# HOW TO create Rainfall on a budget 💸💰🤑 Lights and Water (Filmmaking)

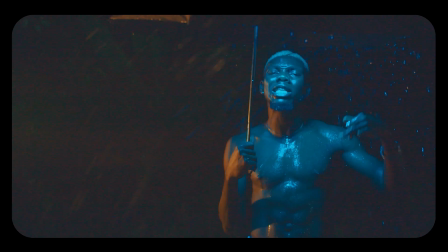0:00 what's up guys hope you're doing great it's your boy Kobe Shorts in today's video you're gonna look at how
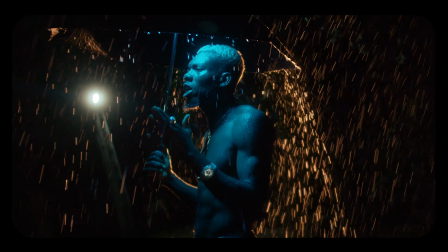0:04 I created this rainfall look in my house
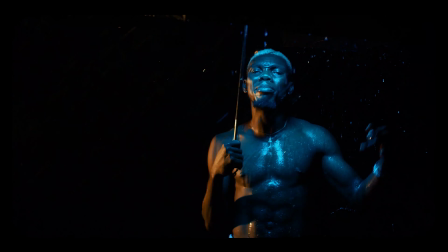0:09 it was just my compound and I want to show you how I
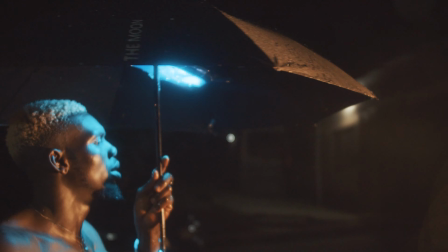0:13 accomplished this look so without much ado let us get right into it okay
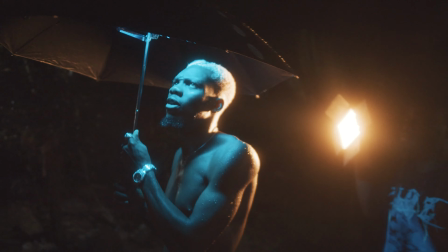0:18 so I'm gonna mention the few things that I used in this shoot of course I couldn't have done
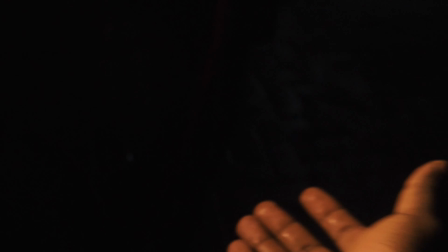0:23 this without assistance but for the most part we needed water so there's a tap right in our compound and that's what i connected
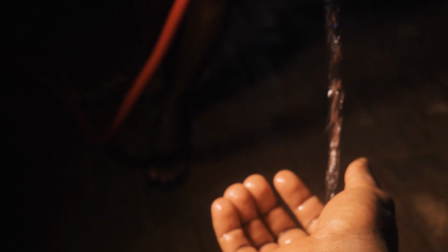0:32 a tube or should i say a hose to the tap and
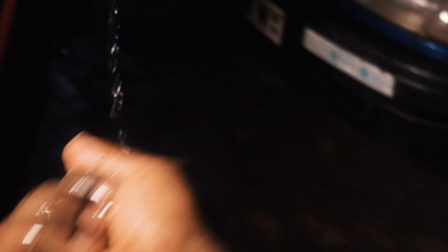0:38 it was running and so it went all the way through the tube and i had to compress some pressure to
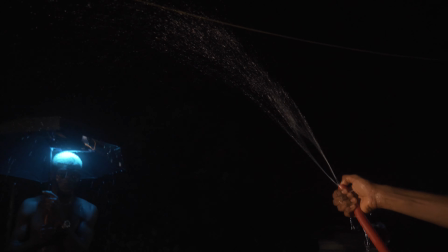0:45 be able to sprinkle the water all right so the catch over here was that i needed to get the water to be seen and so for the most part my subject even though he was in the dark i needed him to be illuminated
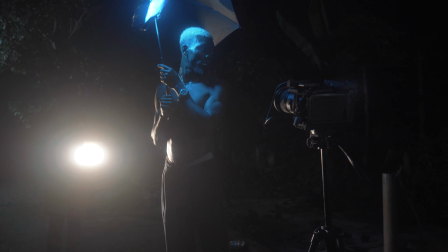0:58 as well as a selective color for the rain so
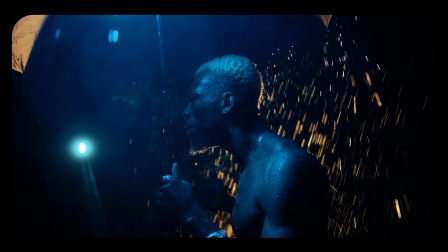1:03 the light that was coming from the umbrella that you see him holding as a prop in the shot
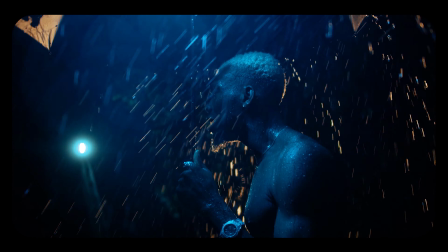1:08 is actually having a light planted in there with a glue
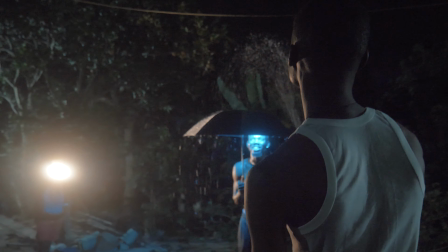1:12 gel and so the light is shooting downward and how i actually planted this light
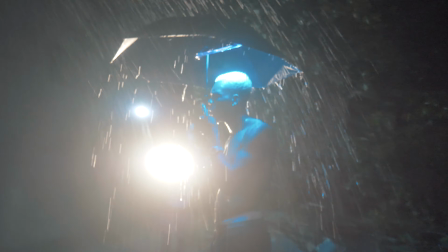1:17 was just with the help of an adhesive tape and I connected it just right in there in the umbrella and so I took some shots trying
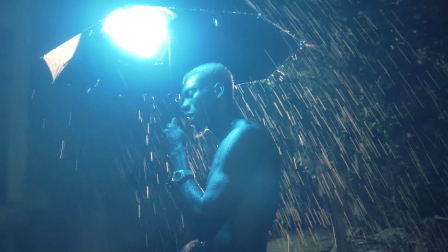1:26 my best to avoid the look of the light to actually show up
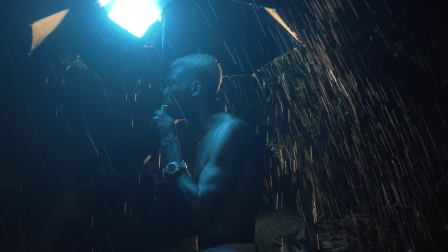1:30 in the shot. So the light is planted in an umbrella and you can see it.
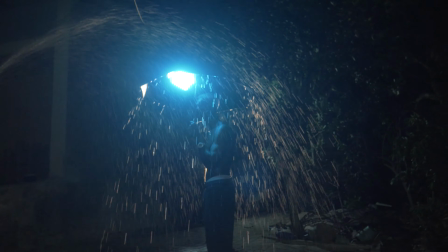1:36 So the reason why I selected a blue color for my subject is that I wanted him to stand out from the whole look.
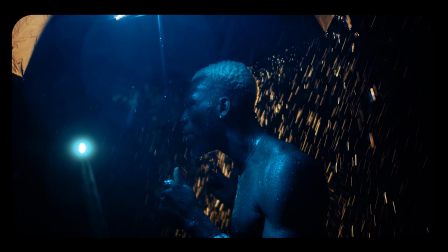1:43 So first of all my background is in the dark because we shot outdoor and was in the night and so i needed to select my subject out of the
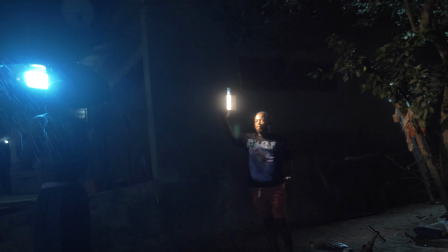1:51 background and so i chose a color that will make him very distinct from the color of light that i was gonna have my rainfall
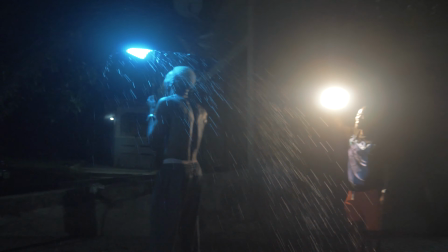2:00 get into all right so this is it i had an assistant standing opposite the direction of
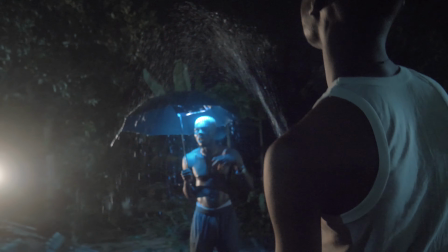2:06 my camera and with the help of the hose and with the help of my brother who was serving as an assistant as well.
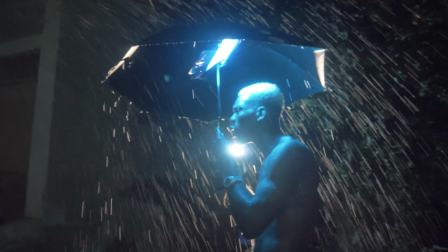2:13 He sprinkled the water from above in a wriggle manner so
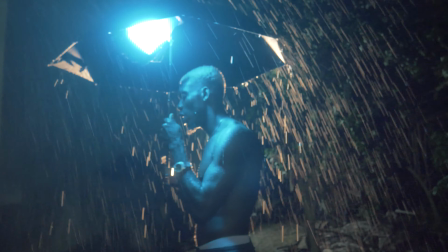2:18 that the water would just fall directly in the shot as well as on the
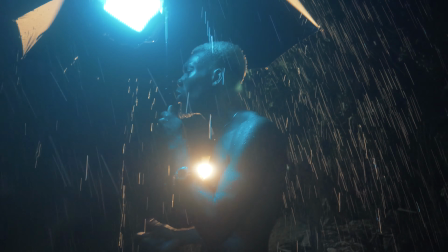2:23 umbrella and of course the effect of the umbrella drooling down with water as well as
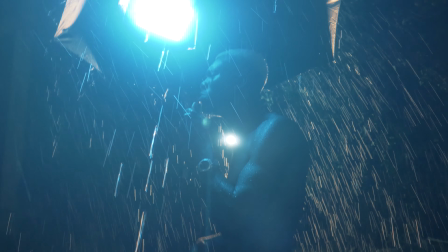2:28 the rainfall drooling down coming all the way from the top downwards in
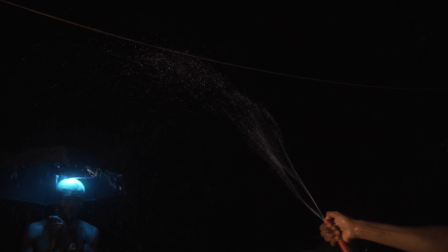2:33 that manner. I was going to get illuminated by the light that being shown from the opposite direction to the lens and so with a different color a warm temperature
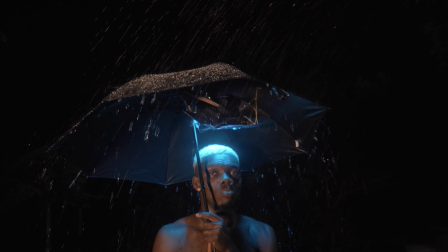2:42 or a tungsten temperature from the lights that was serving as a backlight for first of all my subject to be rimmed out of the background the
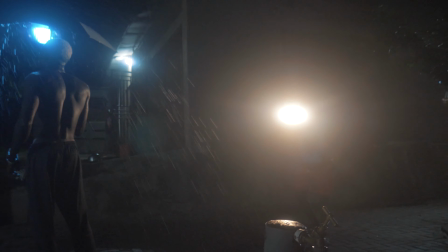2:50 dark background for that matter and also to
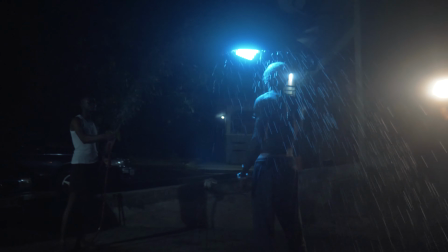2:54 illuminate the rainfall was just the catch so i used complementary colors a warm tone against a cool tone where
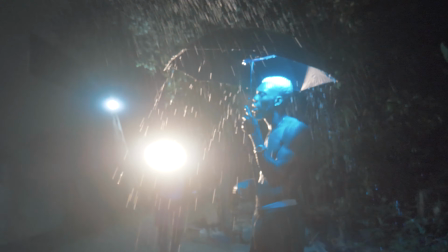3:02 the cool tone was to shine from the umbrella within the space to
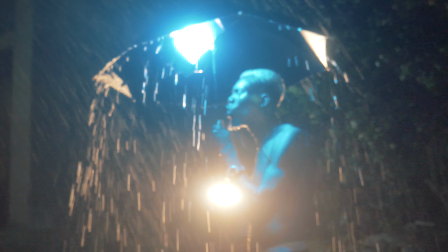3:08 shine downwards towards my subject and so my subject was actually carved out of
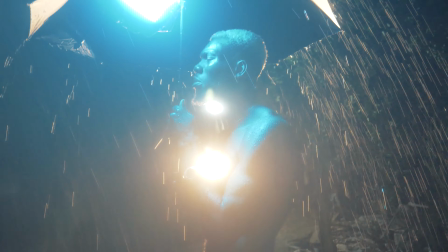3:13 the background alright so I needed just two lights for the setup and it was just about that
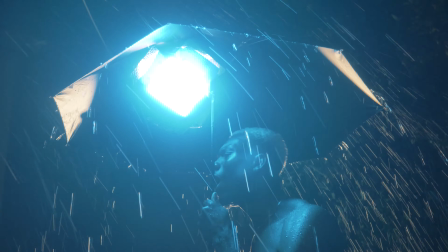3:18 so here all that you need is the tap the hose
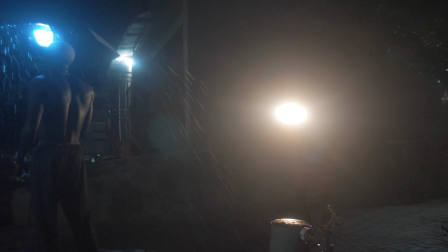3:23 to direct the water from the tap all the way to where whoever it is being your
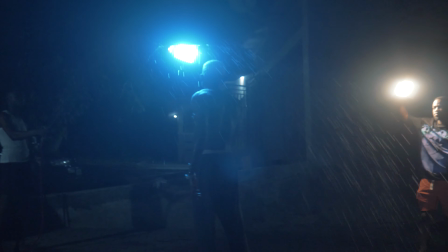3:28 assistant is standing and water drilling down coming from
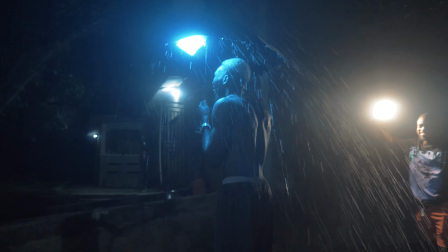3:32 the hose being sprinkled out all the way from above downwards
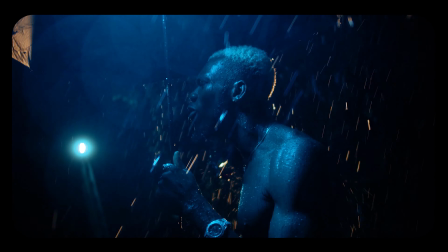3:38 towards the umbrella and also drilling down the umbrella to create
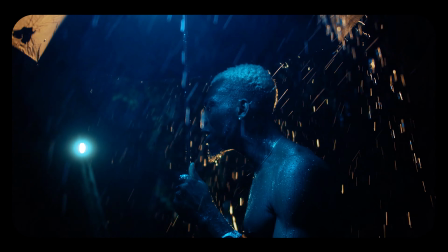3:42 that illusion of a rainfall even though there wasn't necessarily a rainfall so here you're going to
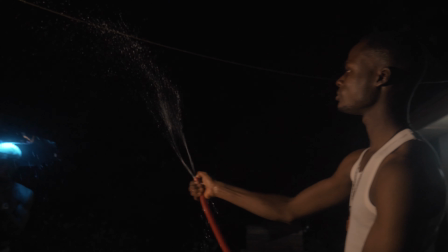3:47 need more than just the things I've just spoken about you're also going to be very conscious about how you frame or how you compose your shot and to try and illuminate every
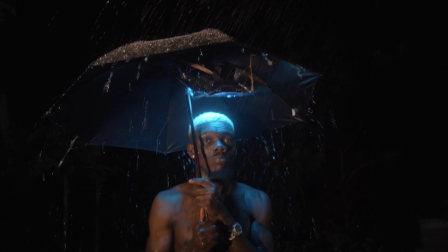3:58 ambiguity or anything that will give it away that it wasn't actually a rainfall.
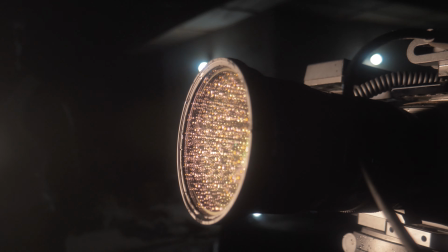4:03 Alright so here I need to protect my my lens and so I covered it up with something little not so much and
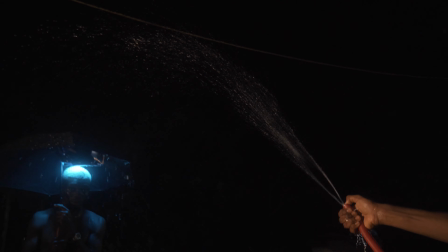4:12 could protect it a little bit away from the water that was coming down and also you can see in this shot that there's a practical light which is actually a household
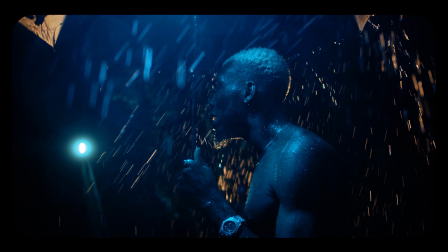4:21 light that shines during the evening to illuminate the environment so we
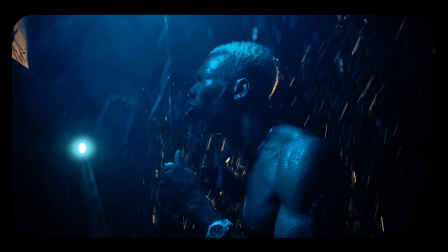4:25 can see our way around and that was what I actually brought into the shot and you see a ladder there
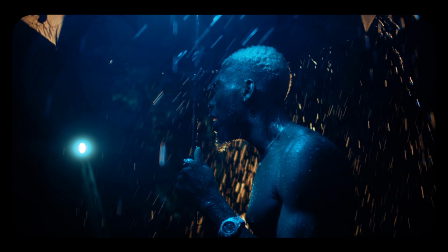4:30 in the shot also as a prop and so these elements actually form
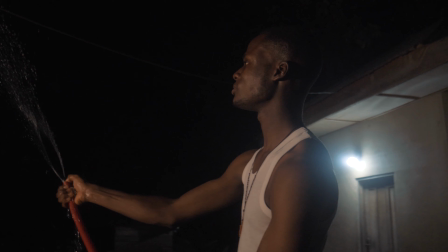4:34 part of the background and it just did me
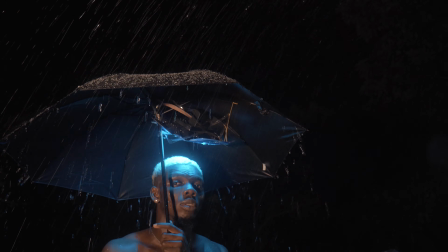4:39 just a good job and in the end I love the composition from shooting directly towards the subject to the front as well as a side view
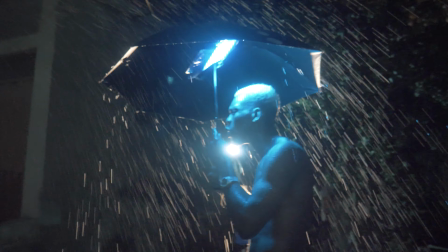4:48 and that's basically how I came about this particular shoot so if you want to try this out you can just use just about anything I spoke about
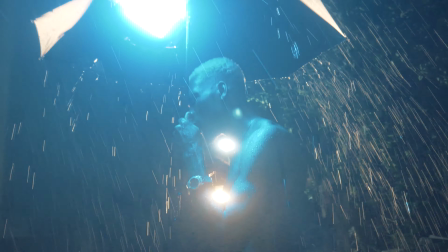4:56 all the things I spoke about the water hose you need a tap running tap for that matter
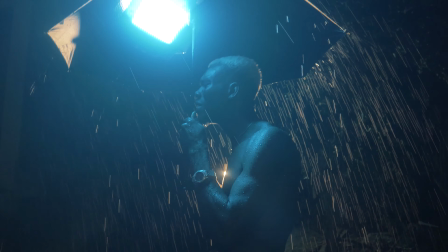5:01 you need lights two lights for you know
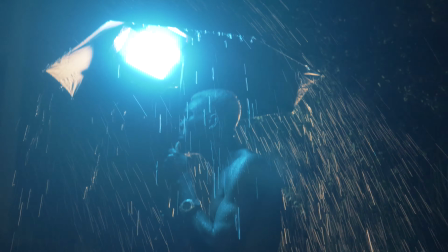5:05 separation so that you can separate your subjects from any other products within the shot an umbrella
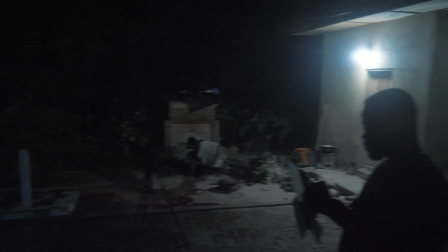5:10 to protect your subject from the rain also to make sense that
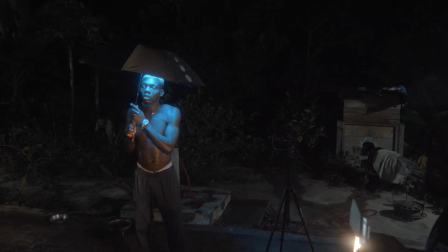5:15 this is actually a rainfall and of course you need an umbrella to protect yourself from the rain so
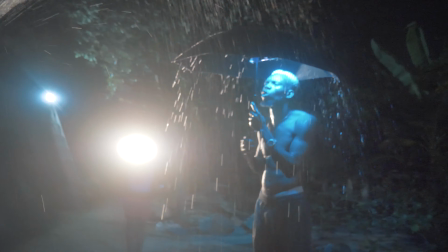5:20 my subject is protecting himself from the rain as well as performing in a music video shoot.
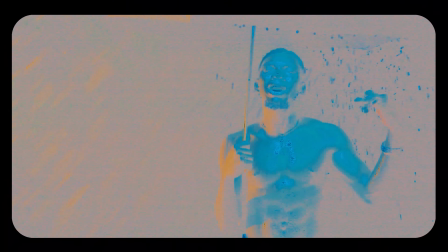5:26 So basically that's how I came about this shoot and I hope you enjoyed it. If you want to try it, give it a try.
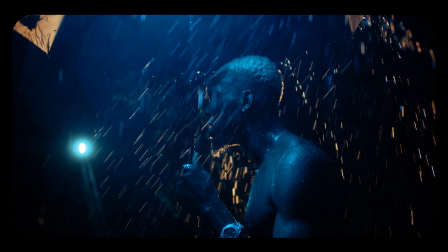5:31 You can just follow my lead or you can add your own spin to it to make it unique. But for the most part, this is what I did to arrive at these shots.
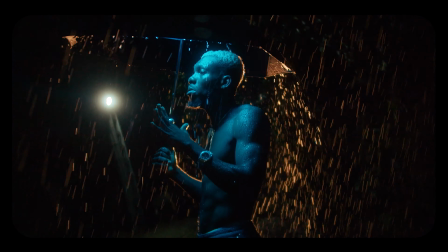5:40 And yeah, on to the next video. I'm gonna catch you later. Have a wonderful day. See ya.